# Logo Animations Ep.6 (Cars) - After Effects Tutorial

I want the rings to spin around the null, but maintain their original rotation, even while parented,
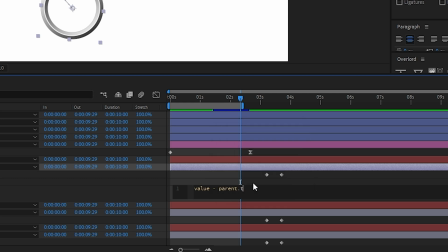254s
so let's alt-click on the rotation of one of the rings and write the simple expression value minus
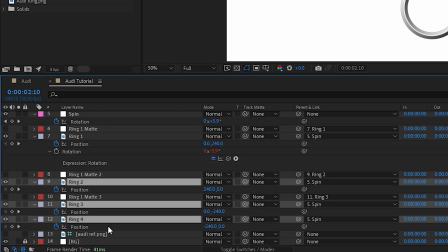261s
parent.transform.rotation. And to save ourselves some time, we can copy the expression only and paste it to the rotation property of the other rings.
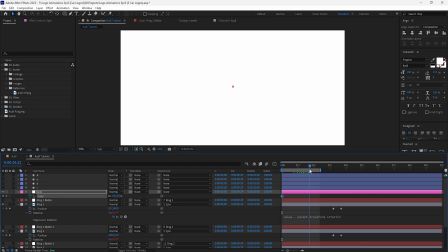267s
Let's animate the null scale to have the rings scale up from the center of the comp,
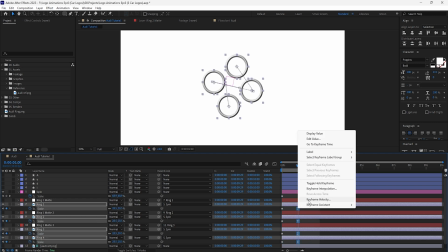271s
as well as animate their individual scales to have them come in one by one, each shifted in time by a few frames.
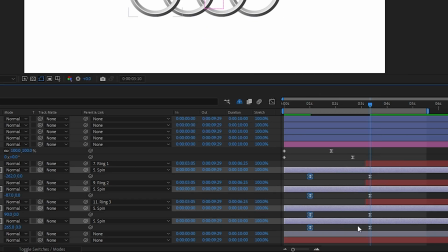277s
We can then shift the position keyframes of the rings and also tweak their arcs to have them transition into their
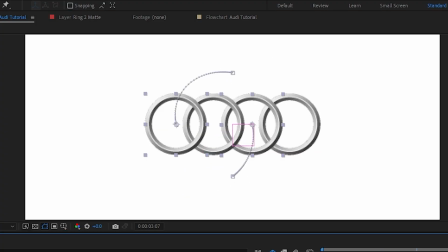282s
final position with a sort of circular motion as if to have some follow through from the null's rotation.
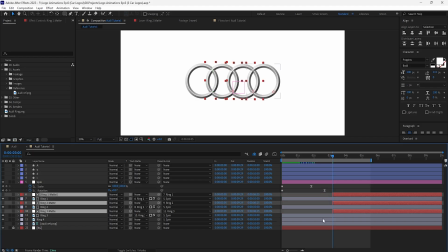288s
Let's now re-enable the cutout mats, trim their endpoints, set a keyframe for the masks at their final position,
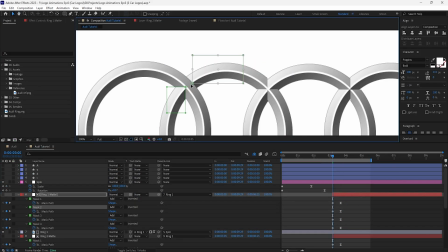293s
and then set an initial frame by double clicking and holding down shift to scale the masks down proportionally.
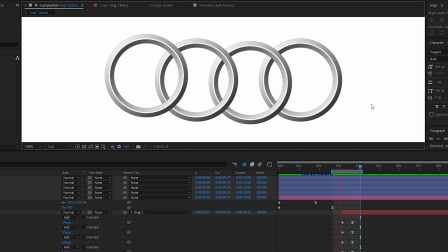299s
This way, the rings are whole at first and only get cut out at the end.
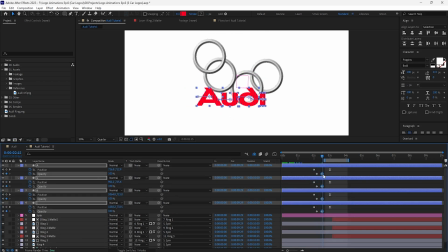303s
For the letters, I want them to quickly fade in and move in from the left, starting from first letter to last.
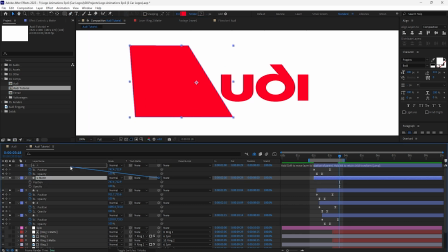308s
For better readability, we can create specific shapes to use as mats for the last three letters by either duplicating original letters and modifying them,
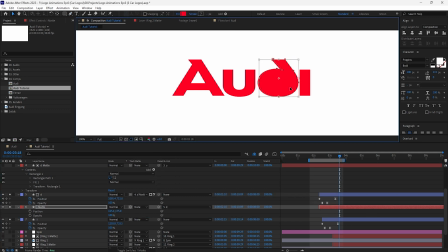317s
or creating basic new shapes and parenting the mats to their corresponding letters in order to get better separation as they come in one after the other.
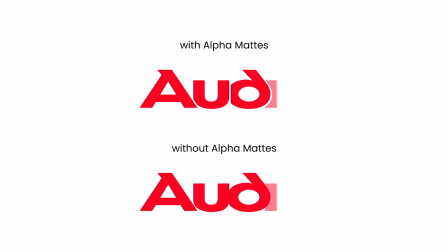324s
Here's with and without using mats.
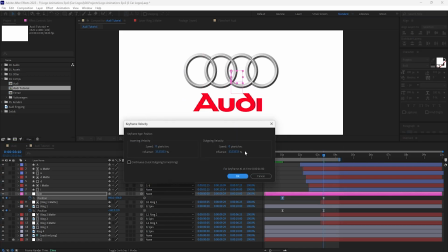326s
Now let's parent the letters to the rings null so we can center the logo as a whole all the way at the end, enable motion blur, and we get Audi. Moving on to the land of Italy. Okay.
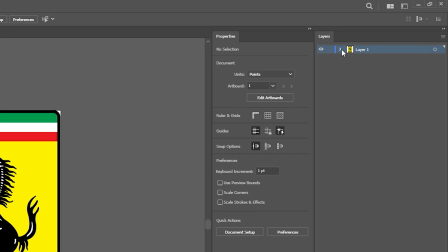341s
Same as before, we'll open the original SVG file in Illustrator and it's a mess.
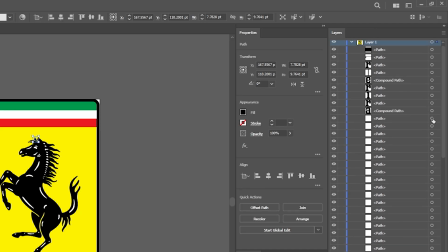347s
Mamma mia. We'll start by selecting all layers that make up the horse and click Ctrl G to group them and rename the group to horse.
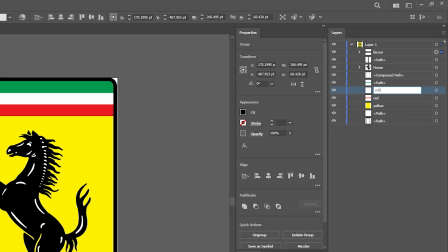355s
Let's now rename, reorder and group the letters as well, organize the background colors and outline, and finally delete any unnecessary layers.
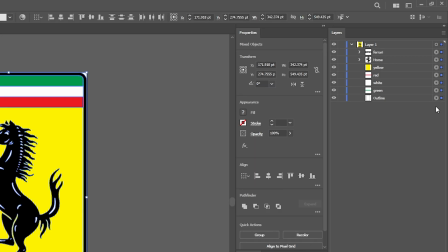363s
Once everything is set up, we can send them over to After Effects with Overlord.
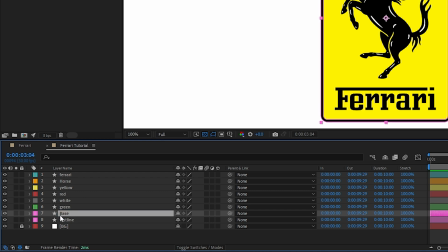366s
To start off, we'll duplicate the outline layer, rename it to base and delete the inner mask in order to get a filled in shape.
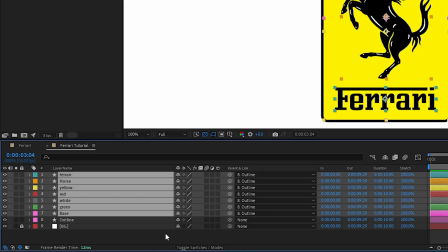373s
This will make sense in a moment. Let's now parent each layer to the outline layer and animate the outline to come in from the bottom by inputting three keyframes.
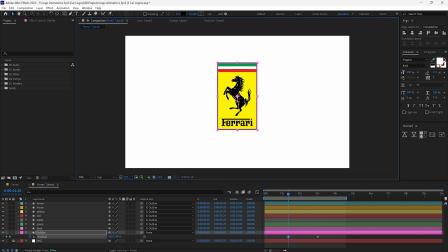380s
The third at its final position, the second overshooting upwards just a little bit,
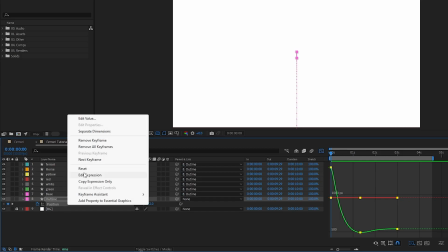385s
and the first keyframe just a bit off screen at the bottom, and together with some easing, we're able to get this bouncy animation. I often prefer to animate in reverse so I can more easily set the poses, so to say, and only then dial in the details, which usually saves me a lot of time.
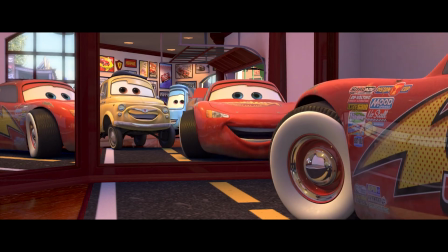400s Better than a Ferrari, huh? No.
Also, at certain parts while I'm animating, I like to disable specific layers so I can focus and work faster.
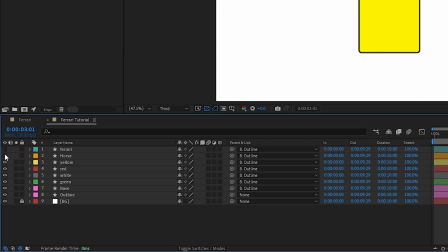409s
So for the next step, I'll disable the Ferrari letters and horse in order to pay attention to the background colors. We'll animate the path of both the base and outline layers to be stretched towards the bottom and have them slowly settle back to their original shapes.
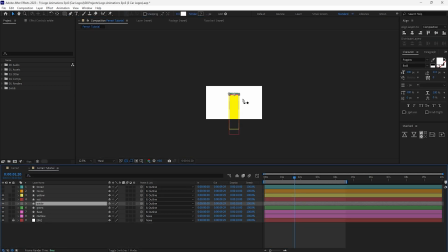422s
This way, we're able to adjust the yellow, red, white, and green colors so they too are stretched downwards,
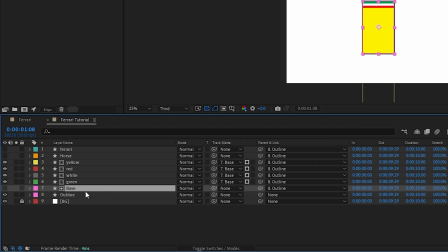428s
but then use the base layer as an alpha mat to isolate the background colors to the base shape of the logo.
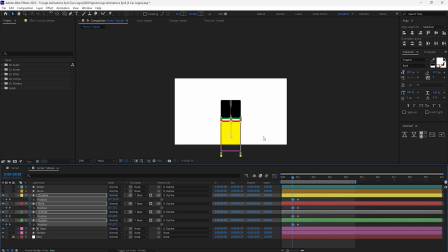433s
Let's now animate their position so they come up from the bottom, each shifted in time by a few frames, filling up the logo little by little. The other use for the base layer is that it fills in the gap left by the background colors and it kind of gives the impression of tire marks.
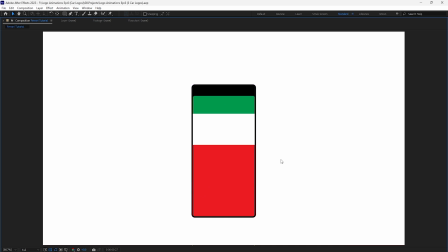446s
Also, you can very briefly notice the Italian flag. Holy... Look at that.
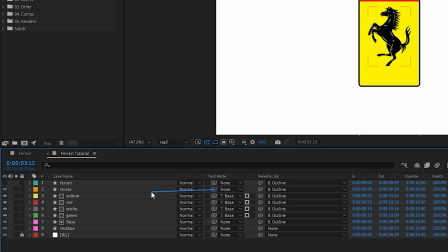454s
Let's re-enable the horse and set its track mat to the yellow color so it's only visible within the contours of that layer,
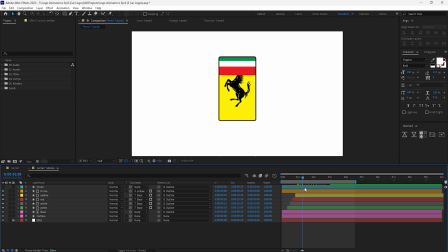460s
afterwards making sure to re-enable the yellow color, because by default, whenever you assign a layer as an alpha mat,
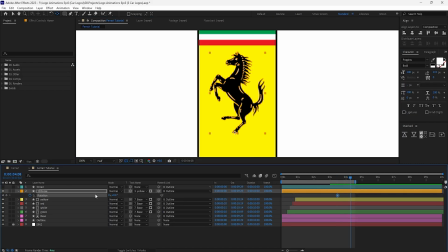466s
it gets disabled. We'll set the anchor point to the center of the bottom leg, animate the rotation so it seems like the horse is going from standing on 4 feet to standing on 2 feet,
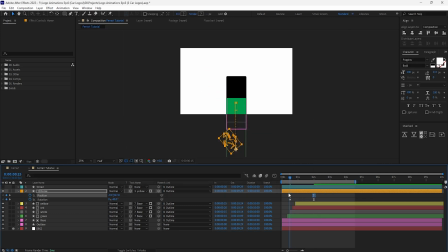474s
and also animate its position to move upwards. Same for the letters, give them an upwards position movement,
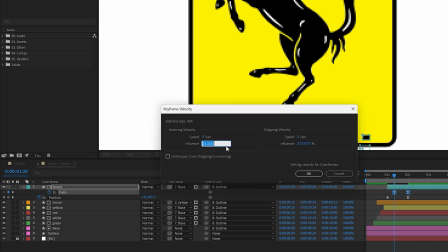480s
and then we'll animate the path of the F letter to have it stretch until it reaches the other end, and out of it forms the dot on top of the I letter,
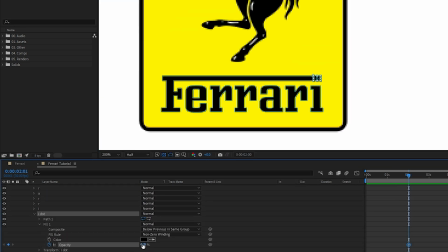487s
which we can do by toggling its visibility with a couple of opacity keyframes. Bellissimo!